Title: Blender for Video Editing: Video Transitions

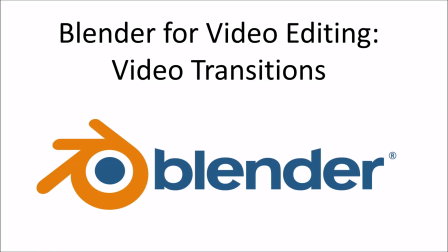0:00 Hello everyone and welcome to another video. Today I wanted to do a quick video showing how to add transitions between your video clips in Blender.
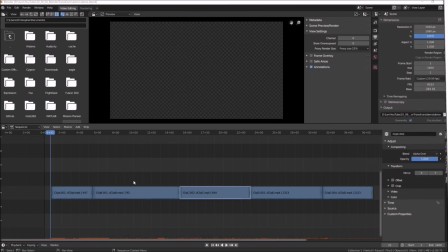0:06 This is really a pretty simple topic so let's just head over to Blender and jump right into it. So here's a Blender project that I've set up for video editing with multiple clips. I've actually also deleted the audio tracks to make things simpler. Now if you aren't familiar with Blender for video editing or are unsure how I got here please make sure you've watched
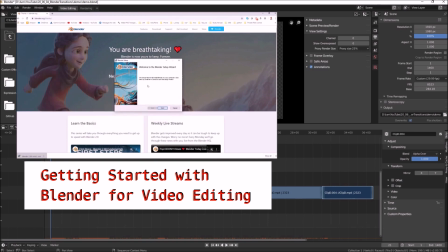0:25 our Getting Started with Blender for video editing tutorial where we walk through everything you'll need to get to this point.
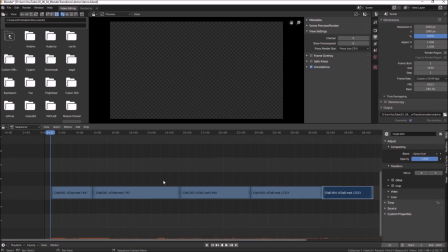0:30 Now, the problem with the way the current project is laid out is that there are hard cuts between the clips.
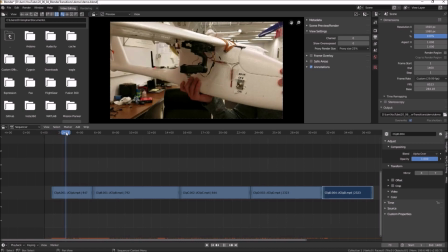0:36 So the screen will simply jump from one clip to the other and the visual effect is somewhat jarring. For example, if I let this just run between scene one and scene two, you'll see that the video just immediately cuts over to the next scene.
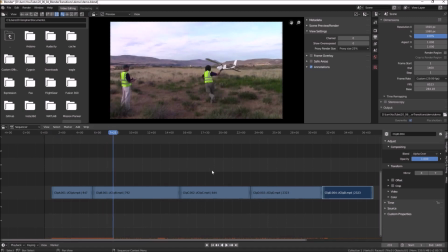0:49 So to solve this problem, we want to add some transitions between these clips to help the viewer move from one scene to the other.
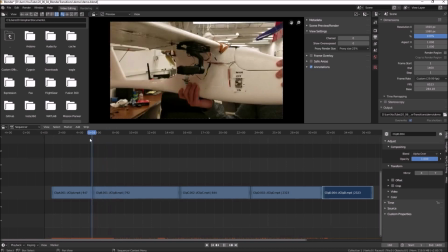0:54 And why don't we go ahead and start with this first clip.
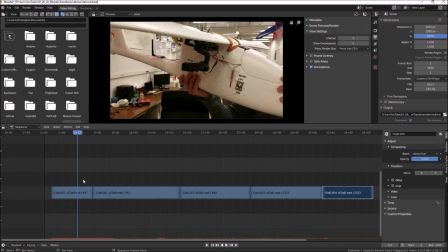0:58 Instead of simply jumping into this first scene, let's see if we can add a gentle fade in from a black screen to eventually transition to this first clip.
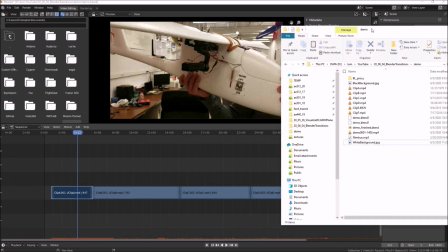1:06 So to do this, I've gone ahead and first prepared a small JPEG file, which is this one right here, this black background dot JPEG.
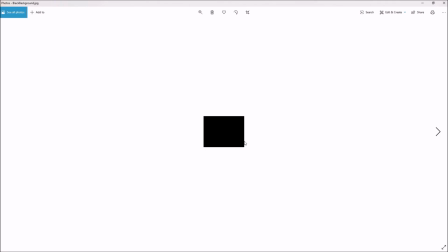1:14 And if I double click and open it, you'll see that it's really just a small picture, which is completely filled with black.
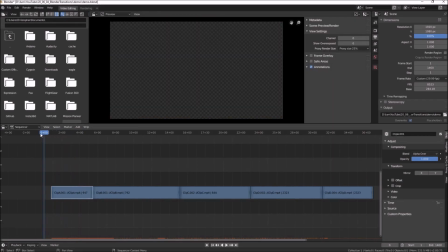1:21 the reason I wanted to do that is now if I come back to my blender project and I back it all the way up a couple of frames in front of the first clip I'm gonna go ahead and now add this image and I'll go ahead and find my black background and I will go ahead and add that to the image
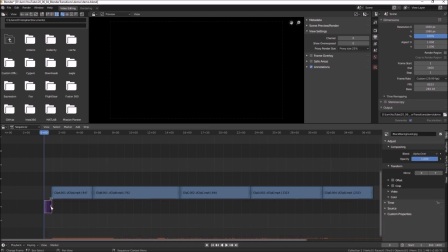1:36 strip and let me go ahead and grab and extend it so I'll extend this so that there's some overlap between this black background and this clip and the first clip now Now right now the problem is if I let this guy run,
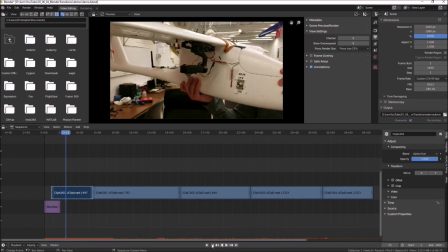1:50 you'll see that we still get this hard cut in from the black screen, it goes hard on to the next screen. So in order to enable a transition, what I want to do is at first I got to make sure that there's some overlap between these.
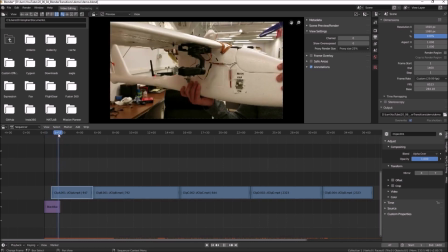2:02 So you see that these two frames, they overlap from here to here and the frame that takes precedence in this case is the one that is the higher channel number. So you see that channel number three is higher than channel number two. So we start off with a black background, but as soon as we hit this point,
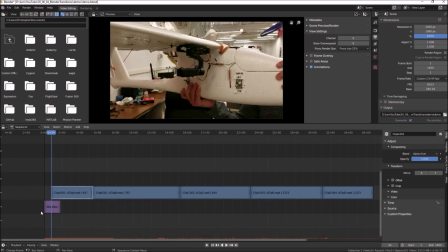2:17 it will now overlay channel number three and completely obfuscate channel number two, which was that black background. So to make a nice transition between them, what I'm going to do is I'm going to first click on the black background.
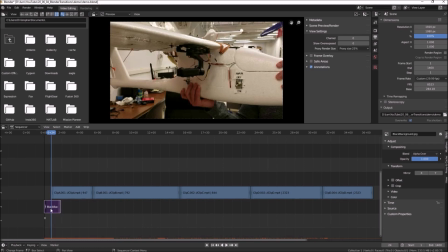2:30 This is the scene that I want to start from. And now I'm going to hold shift and then select clip one, which is the scene I want to transition to. and now what I want to do is now that I've selected both those in that specific order I'm going to come up here and say add transitions and then either across or a
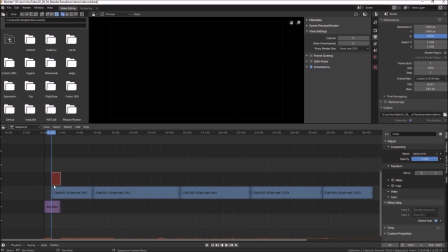2:50 gamma cross let's just go and do cross for now okay and now what you see here is ill add this transition here on channel 4 what this is going to do is it's going to blend between this black background and over to clip 1 and it will use this time to do that
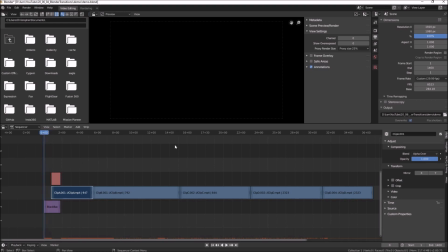3:06 blending and it's going to make a nice cross blend so if i back this up and hit play we can see how that looks there it
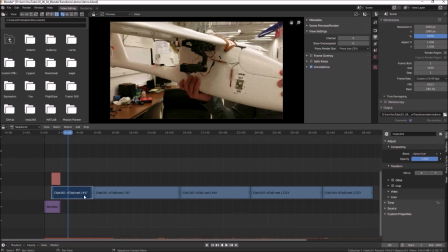3:13 goes so you see the nice smooth fade in from black to the clip now the one thing that's a little interesting about this and i think it warrants mentioning now is the order in which you select those clips matter so again this worked nicely because we selected the
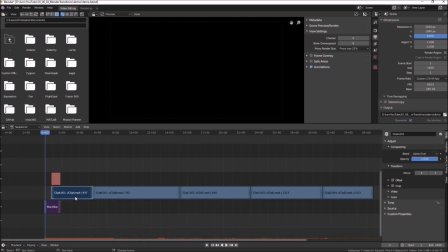3:28 black background first then held shift and then selected the clip we were moving to if we did it opposite let's show you what happens. So let me go ahead and delete this transition. So if I want to remove the transition, I'll just click on the transition, right click on it and delete.
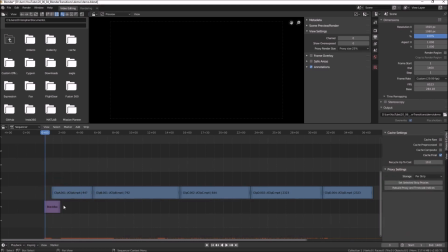3:45 Okay. And I will erase that strip. Okay. So now we're back to the situation of just hard cut from one to the other.
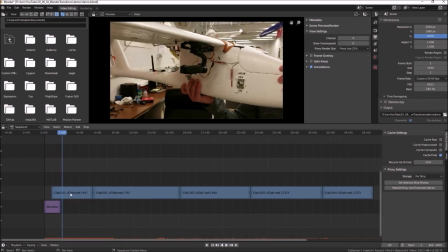3:51 Okay. What if we did it accidentally in the opposite order? What if I selected clip A first? This is the first scene that I want.